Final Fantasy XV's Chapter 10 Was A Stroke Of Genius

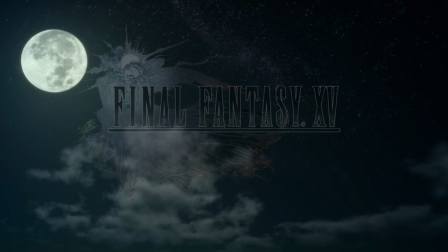[0:07]
It's fair to say that critical reception regarding Final Fantasy XV has been mixed. Opinions on its quality differ from person to person,
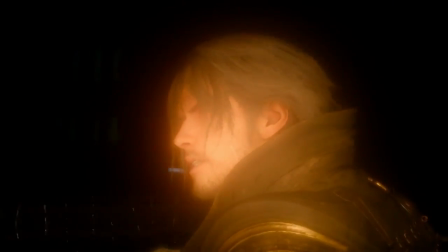[0:15]
but in general there has been a lot of criticism directed towards this game's inability to resurrect the golden age of JRPGs.
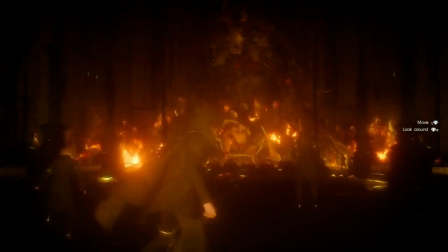[0:22]
And I admit, I feel like a good amount of this criticism is warranted. I personally found the game to be very flawed.
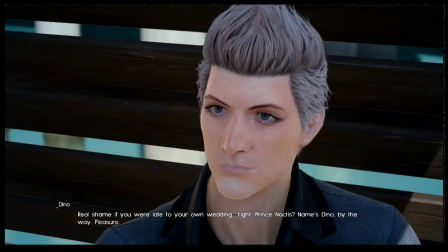[0:29]
I enjoyed playing through it, but I found it to be a level below the rest of the games in the series that I played,
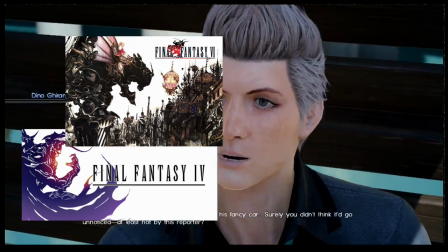[0:34]
those being Final Fantasies 4, 6, 7, 9, and 10.
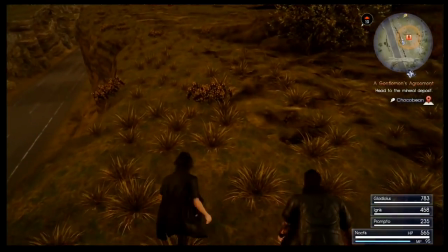[0:39]
To sum it up, the plot felt like an underdeveloped and incoherent mess at times, the pacing was turbulent in places,
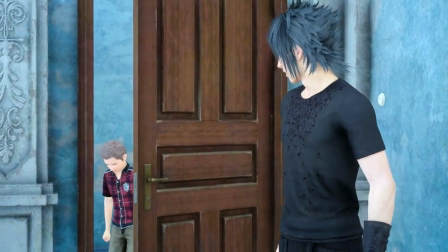[0:46]
certain characters were underdeveloped, leading to a disconnect in certain emotional scenes, extremely important plot points were not properly expanded upon or simply left out,
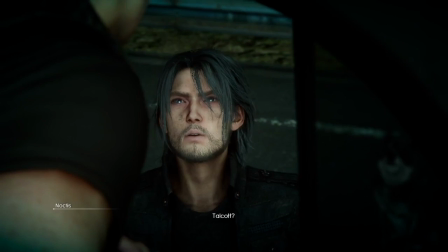[0:55]
I was left scratching my head at a lot of the circumstances and unfulfilled potential behind the ten year time skip, and the side quests were very dull for me.
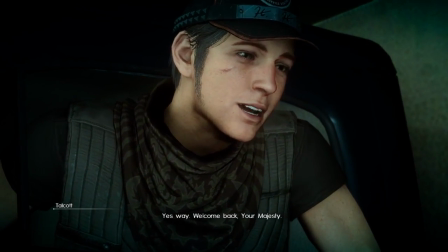[1:03]
To me it felt like a very rushed game that expected you to do a bunch of research beforehand to properly comprehend the story,
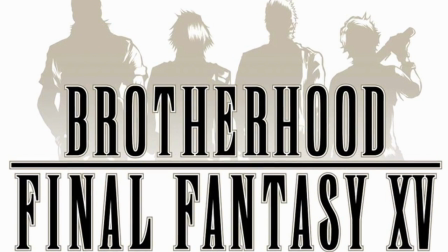[1:10]
relying on its related works as a vital part of the experience rather than supplementary to the experience,
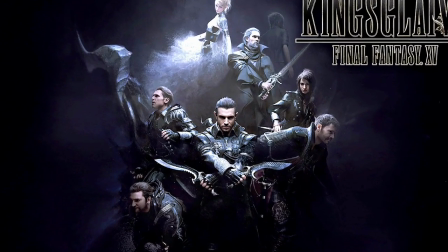[1:15]
which I found to be a negative.
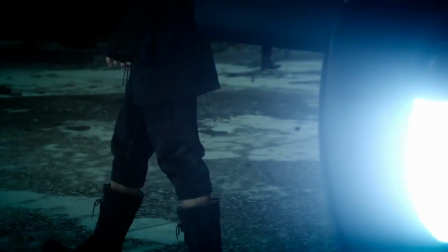[1:17]
But I think that in being frustrated with a piece of work not meeting one's expectations, we can sometimes get carried away with focusing on the negatives.
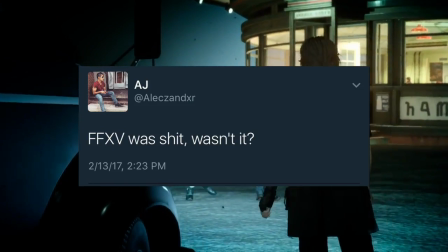[1:26]
Exhibit A, my irrational knee-jerk tweet that you see here, which I definitely don't agree with in reflection.
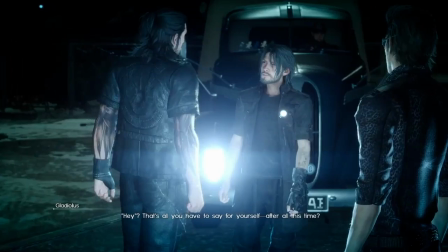[1:32]
For the sake of balance, I must reiterate that I still enjoyed Final Fantasy XV.
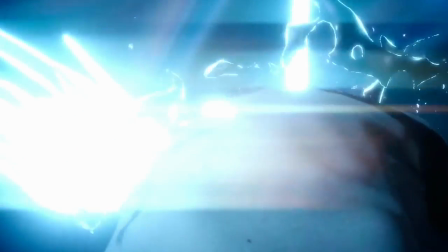[1:37]
What salvaged it in some ways for me were a terrific soundtrack, some amazing visuals, a relatively fun battle system,
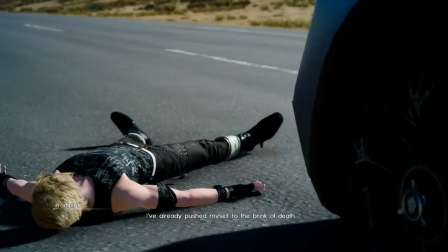[1:44]
the really powerful Greek tragedy-esque structure of the story, and most of all, the relationship between the four main characters.
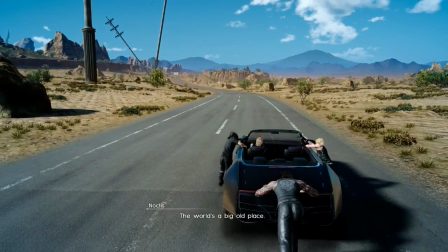[1:51]
The dynamics between these four felt so genuine throughout the game that I couldn't help but be drawn in and invested in their journey,
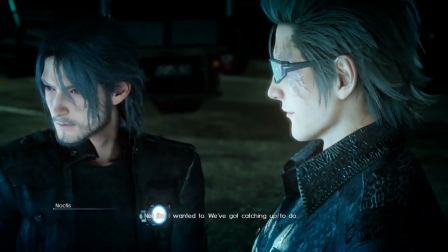[1:57]
even if I wasn't so invested in other aspects of the story. These four brothers have such a palpable and natural bond.
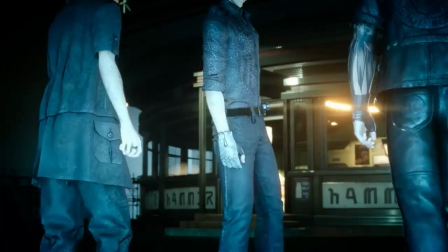[2:04]
There were some very nice moments and story sequences that were born from the nature of their relationship and character dynamics.
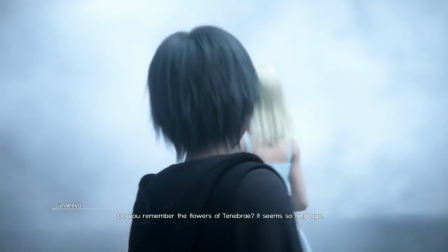[2:11]
In reflecting on my unique experience with Final Fantasy XV, I've come to the conclusion that it definitely wasn't a bad game.
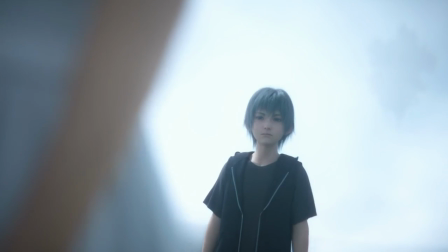[2:17]
It had some bad characteristics for sure, and despite some admirable ambition, it flubbed on some aspects of his execution plenty of times,
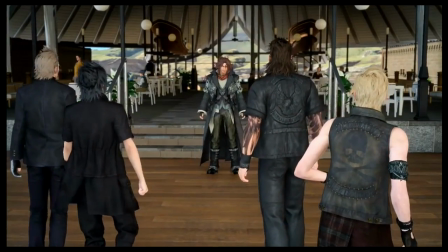[2:26]
but here I'd like to focus instead on a part of the story in which the execution was spot on.
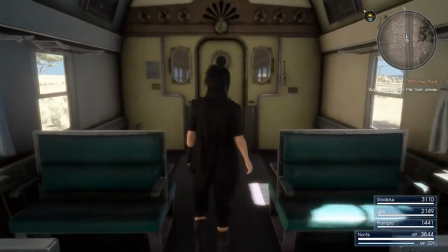[2:32]
Let's dissect Chapter 10. For me, Chapter 10 was easily the best chapter in the entire game.
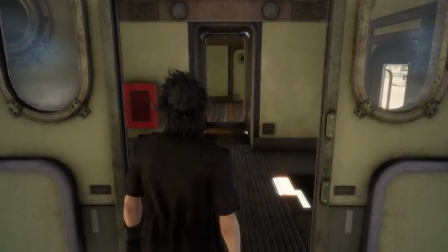[2:38]
It was close to a work of storytelling art, and if as much effort and craftsmanship went into the other aspects of the game, or perhaps if the production wasn't as rushed,
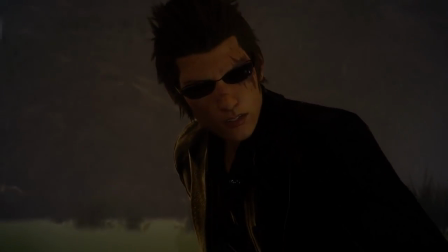[2:47]
Final Fantasy XV would have been much improved compared to the final product that we got, by my estimation.
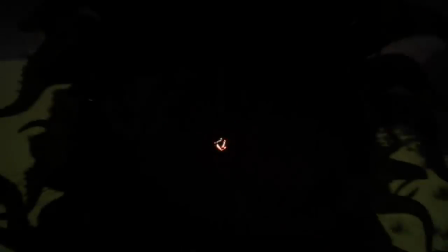[2:52]
While a great deal of what makes it an effective stretch of story is centered around our four boys as I said,
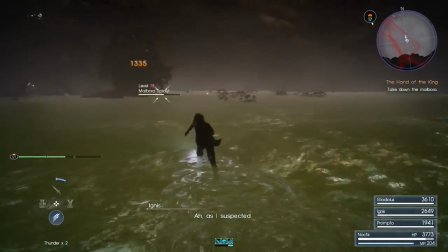[2:58]
Square Enix also hit it out of the park here in terms of visuals,
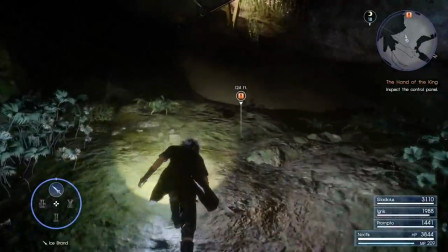[3:02]
audio, tone, atmosphere, pacing, tiny little details, and most of all, the amalgamation of all of these aspects.
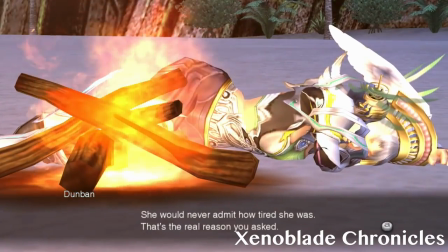[3:10]
To me, there's great value in quiet parts of a story.
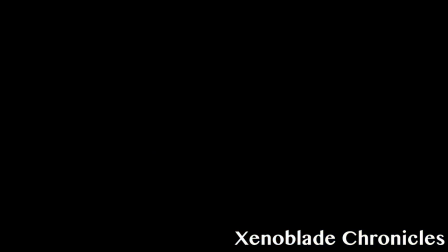[3:14]
Almost every narrative needs some downtime, a lull in the plot, to reflect on prior events and let emotions within the characters stew.
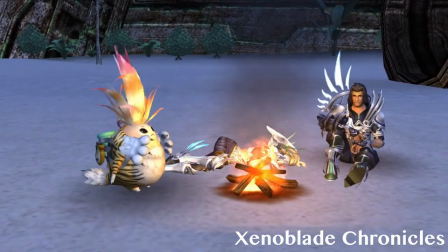[3:21]
This grounds the story, and allows some thus far lesser emphasized aspects of the story to come to the foreground.
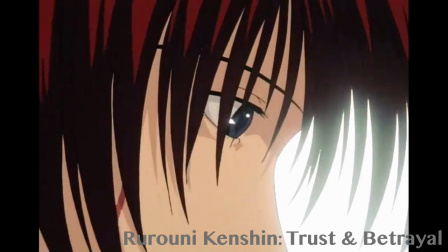[3:28]
I really admire these quieter story beats for what they can achieve with character development and exploration,
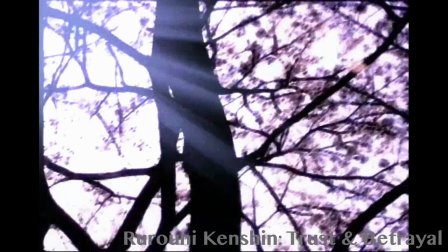[3:34]
proper pacing, and allowing prior events and the impact of louder scenes to sink in.
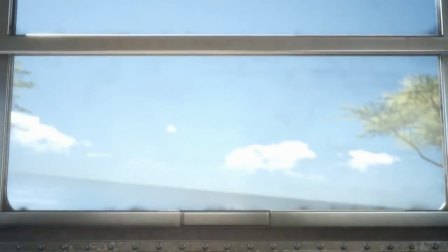[3:40]
In Final Fantasy XV's Chapter X, all of these elements are present in spades.
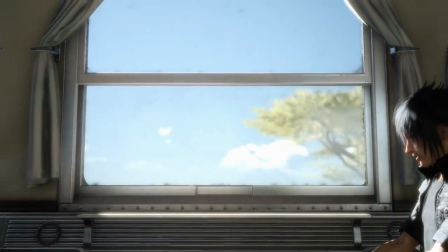[3:45]
Lots of little touches throughout allow the characters, and by extension the audience, to feel the gravity of the situation.
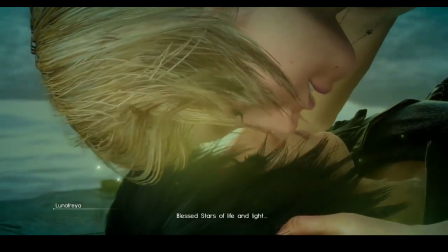[3:52]
Chapter 9 ended on a hammer blow for our characters.
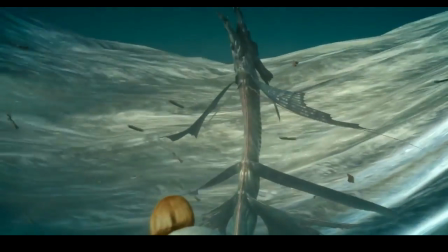[3:56]
The Star Scourge was gaining momentum, darkness was beginning to take hold of the land, and most of all, Ignis had lost his vision.
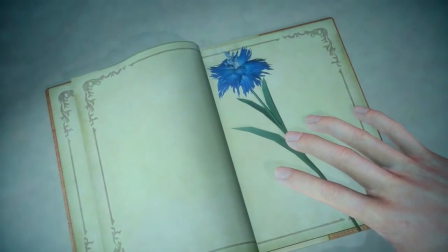[4:03]
There was also the very obvious emotional impact that Lunafreya's death had.
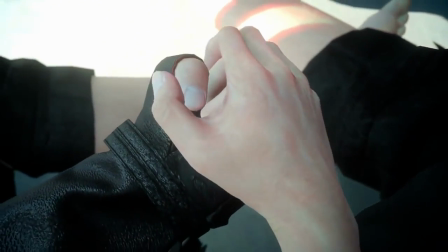[4:07]
I thought of her as more of an abstract concept or plot device than a fleshed-out character, but regardless, her death was a devastating blow for Noctis.